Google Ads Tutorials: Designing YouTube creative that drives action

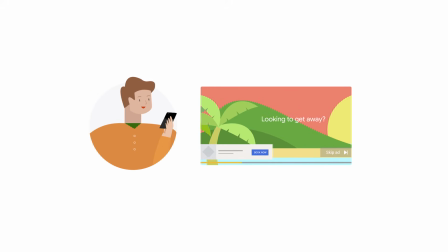0:00 Great video creative is critical to the success of a TrueView for Action campaign.
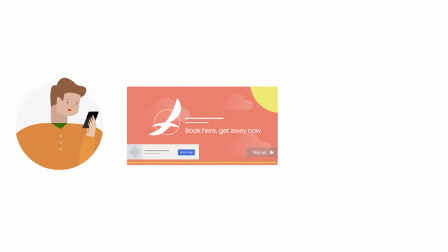0:05 But good news, it isn't rocket science. Every online marketer should be able to guide the creation of an effective video ad,
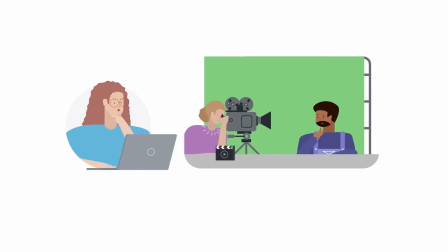0:13 whether you're using a creative agency, video production partner, or producing your own video. In this video, we'll show you the ABCD framework of effective video ads and how to use the YouTube Creative Directory to find a partner who can help you make one.
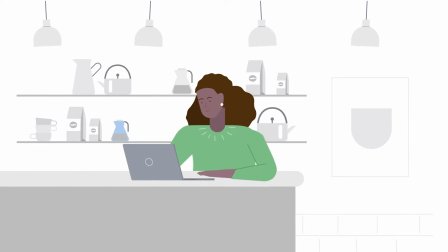0:31 TrueView for Action Ads is a space for you to show and tell what makes your business great. It's an opportunity for you to introduce yourself,
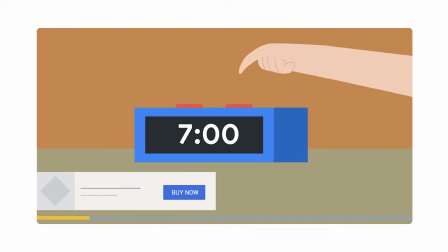0:41 your product, the problem you solve, and the solution you offer.
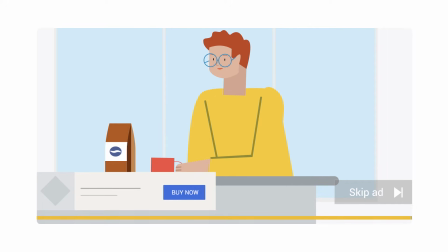0:47 These are full sight and sound pre-roll video ads that include both a skip button and a call to action button, so you know when people watch and you know when they click. TrueView for Action video ads can be horizontal, vertical, or any shape.
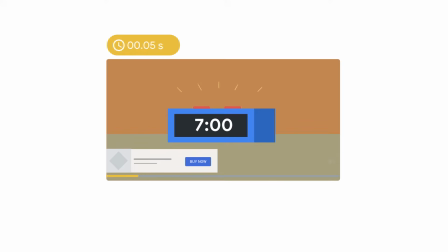1:02 They can also be any length, although it's usually recommended to focus your message into a shorter ad between 15 and 30 seconds.
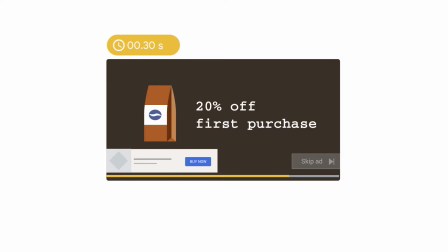1:11 No matter how you use the space to introduce your business, grab the viewer's attention from the start.
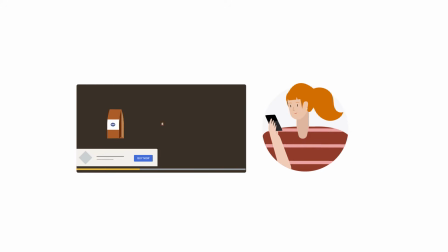1:18 Design for sound on, and remember to have a clear call to action or offer.
Order online today and get 20% off.
Let's discuss how to outline an effective TrueView for Action ad.
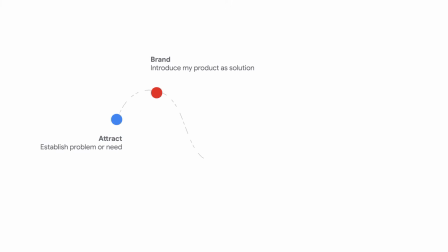1:30 Most ads that drive action generally follow a basic story arc. They establish a problem or need, introduce the product or service as a solution, highlight and explain additional features and benefits, and invite people to take action.
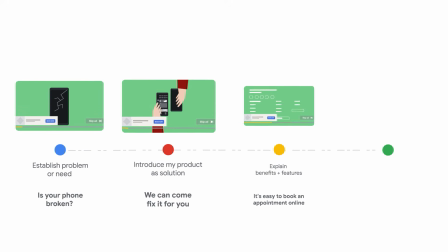1:45 This template is a flexible starting point. Some ads emphasize the problem statement to prove why viewers need the product or service.
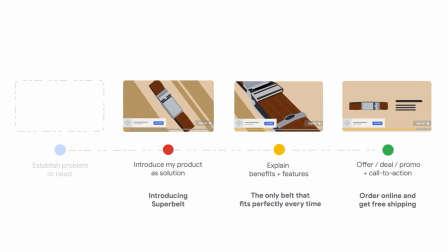1:56 Other ads skip the problem statement and simply show off what makes the product great. You can also try leading with the call to action or offer.
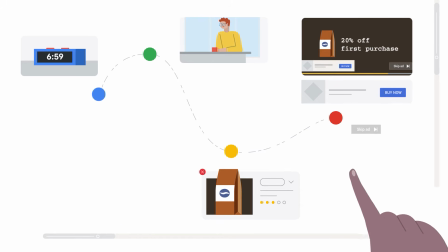2:05 No matter who's creating your ad, outlining the key moments in your ad is a great tool to help guide the creation process. When it's time to actually produce the ad, follow the ABCDs of effective creative. Google conducted an analysis of thousands of pieces of creative and found that effective ads on YouTube usually do the following. A. Effective ads attract attention in the first 5 seconds. Front-load your message and capture attention through fast pacing, tight framing around faces and products, and memorable imagery.
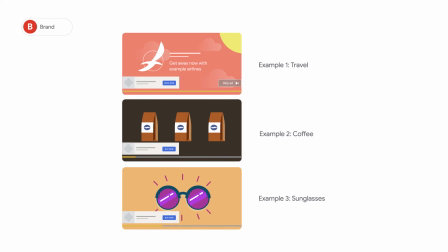2:41 B. Effective ads are also intentional about branding. Introduce your product or service in a way that feels clear, authentic, and natural. Also, remember to use audio and visual cues, like your logo, colors, or brand mascot. C. Effective ads connect with viewers.
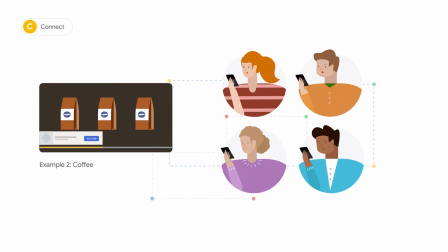3:01 Now that you've hooked your audience and introduced your brand, how do you keep them watching and ensure your message resonates? Use functional messages that convey the features and benefits of your product or service. Also, showing everyday people that look like your customer can create a connection and increase product consideration. And finally, the D of ABCD. Direct the viewer to take action with a clear and specific call to action or offer.
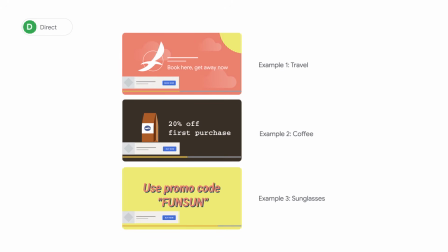3:30 This is critical if you're trying to drive clicks and conversions.
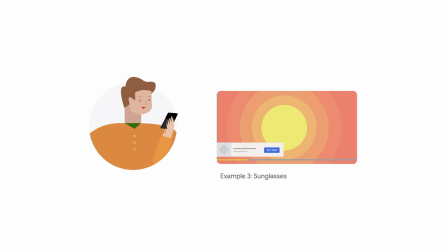3:34 Don't forget, the majority of YouTube ads are viewed on mobile devices, so zoom in on faces and products, use bright footage and colors, and ensure text is large enough to read on a small screen. Okay, ready to create a TrueView for Action ad?
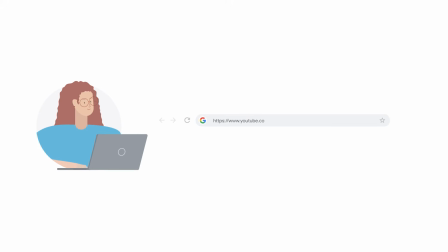3:50 Head on over to the YouTube Creative Directory at youtube.com/ads to find third-party video creation partners who are ready to help.
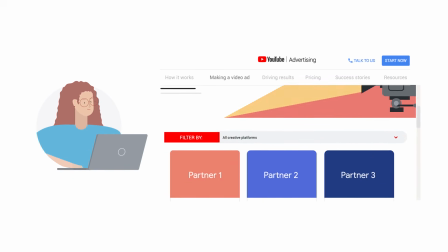4:00 Partners are trained in YouTube best practices and offer solutions across a range of budgets and styles.